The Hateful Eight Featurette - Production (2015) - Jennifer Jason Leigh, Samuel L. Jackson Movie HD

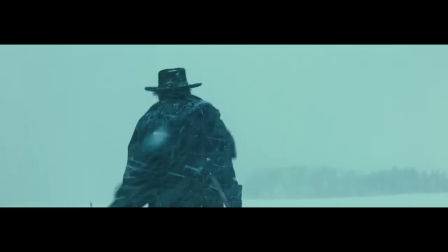This is Quentin Tarantino at his best, and I don't know that he's ever done anything like this before.
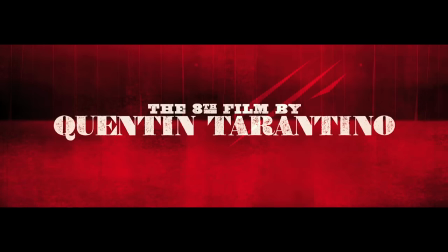You can't ask for a better approach to creating a movie.
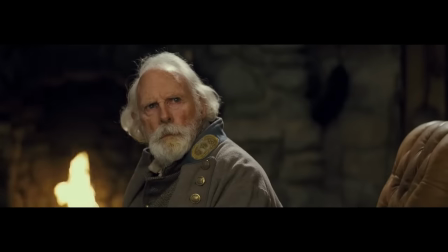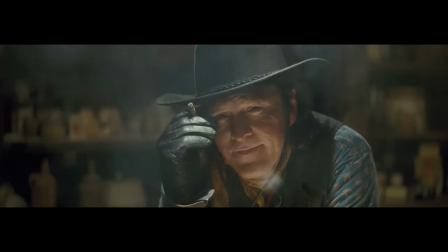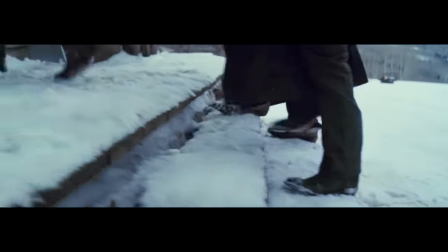You don't know really who's who. We'd all sit around and talk about, you know, who somebody might be, because this is a bit of a detective story. All these characters in The Hateful Eight are untrustworthy,
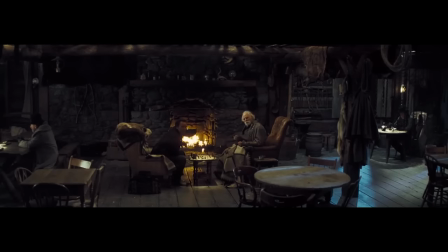And to put those characters in one room and trap them in that one room with
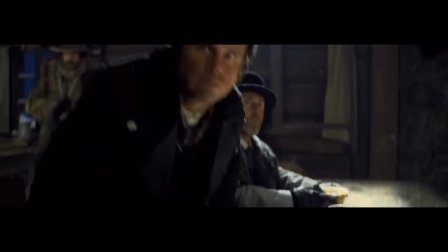a blizzard that is almost like a monster in a monster movie that if they did try to leave, it would devour them.
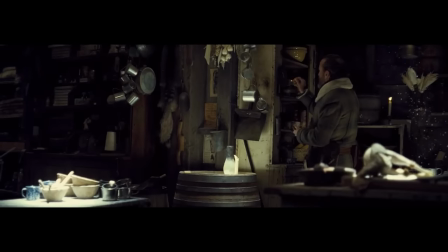Then to add a slice of Americana, I make one a black cavalry officer, and then I make another,
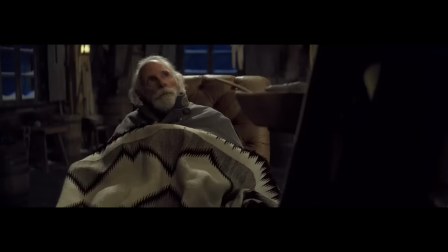the son of a rebel renegade, and then I make one a Confederate general, and then I add a bunch of other nefarious characters in there, and then just kind of basically stew the pot and see where it goes.
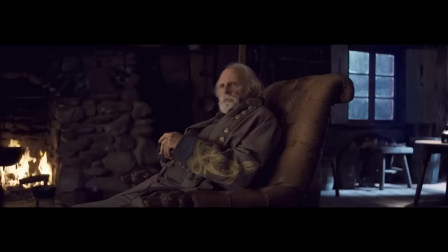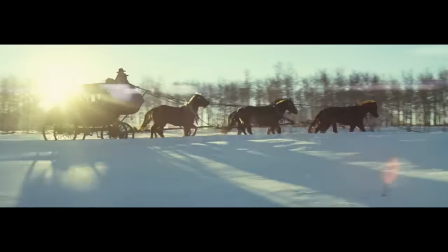For a rocky, brutal, unforgiving winter western, you need a rugged western terrain.
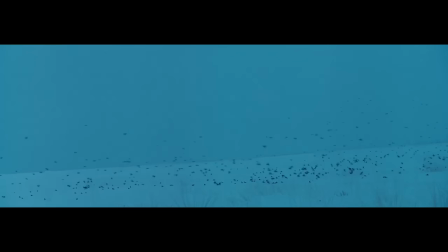The proximity of the Colorado Rockies doubling for Wyoming really gave you the feeling that these were going to be harsh times for these characters.
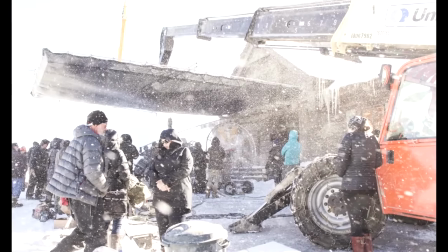To build a set in the middle of nowhere and travel there and shoot was very, very difficult because of the weather, the altitude, the snow, the cold, the mud, when it wasn't snowing.
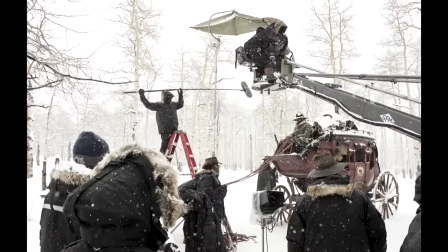We had some snow issues, so we had to be very nimble where we were on call seven days a week.
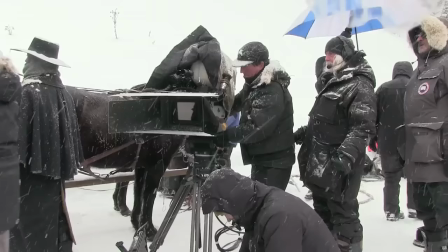It was going to be snowing on Saturday and Sunday, even though we'd worked five days, but we were out Saturday and Sunday and getting our snow. The snowy landscapes are amazing. They were hard to work in, but our crew rallied.
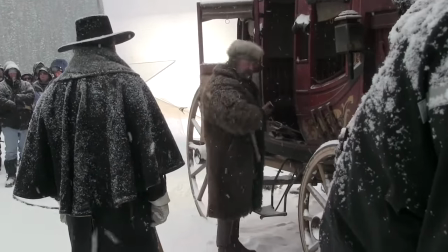Now, I can't likely help you tie fellas to the roof with my wrist cuffed to hers. And my wrist is going to stay cuffed to hers.
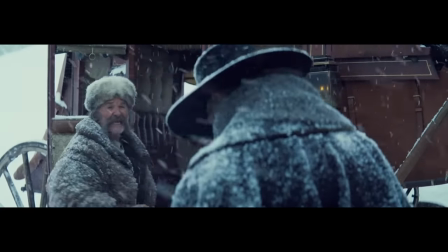And she ain't never going to leave my damn side until I personally put her in a Red Rock jail.
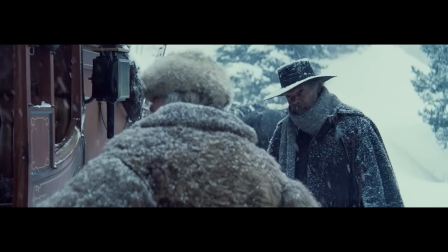Now, do you got that? Yeah, I got it. Good.
When I first opened the original draft of the script and it said, Inglourious 70mm, and then it said over and over again about ten times in the script, and we see in glorious 70 millimeter. I knew this was going to be a really special romantic adventure because there's an intimate,
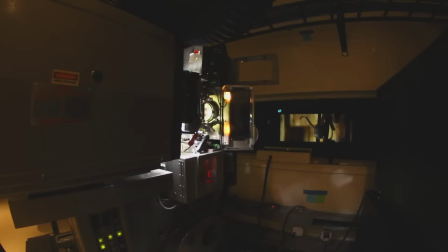expansive, magical relationship that you have with cinema if you love cinema. The format of 70 millimeter lends itself to this western landscape, the size of the frame, the width of the frame.
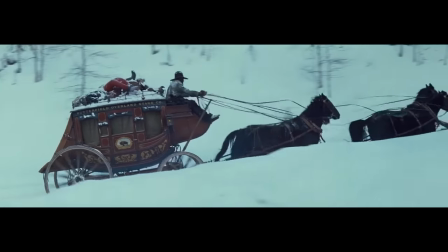When you see the grain of 70, you see the color of 70, like the wide shot inside the barn and the close-ups of the face. It's beautiful. We all knew we're going to tackle this.
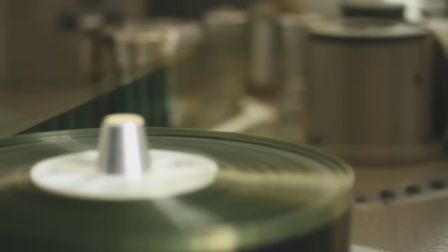We wouldn't be making this movie if Kodak and PhotoCam and Panavision had not stepped up in a huge way.
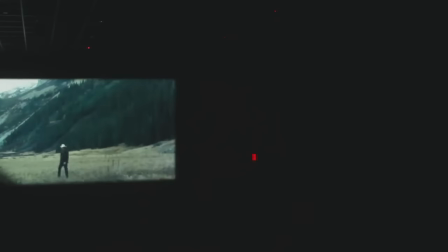It is a testament to their belief in Bob Richardson and Quentin and in film.
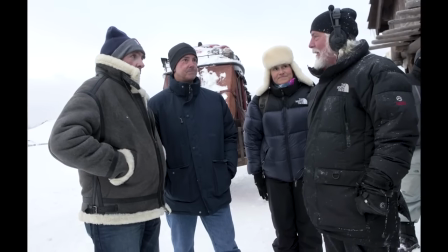Shannon McIntosh went on this quest at Panavision and PhotoCam with Bob Richardson and Quentin to track down every one of these Ultra Panavision lenses,
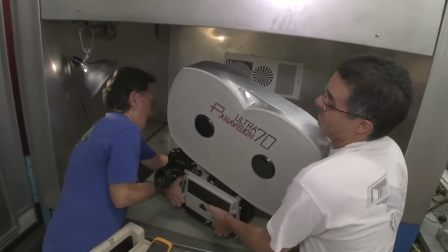things that Ben-Hur was shot on, and getting Panavision to re-engineer the magazines to hold larger loads of film with the 65,
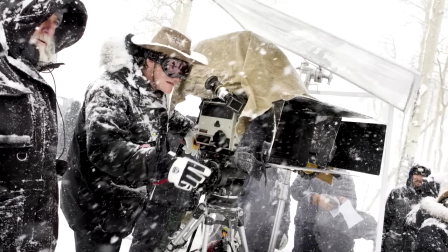and really guaranteeing that Quentin was going to be able to shoot this film in a way that no one had ever seen a wide-format film shot before.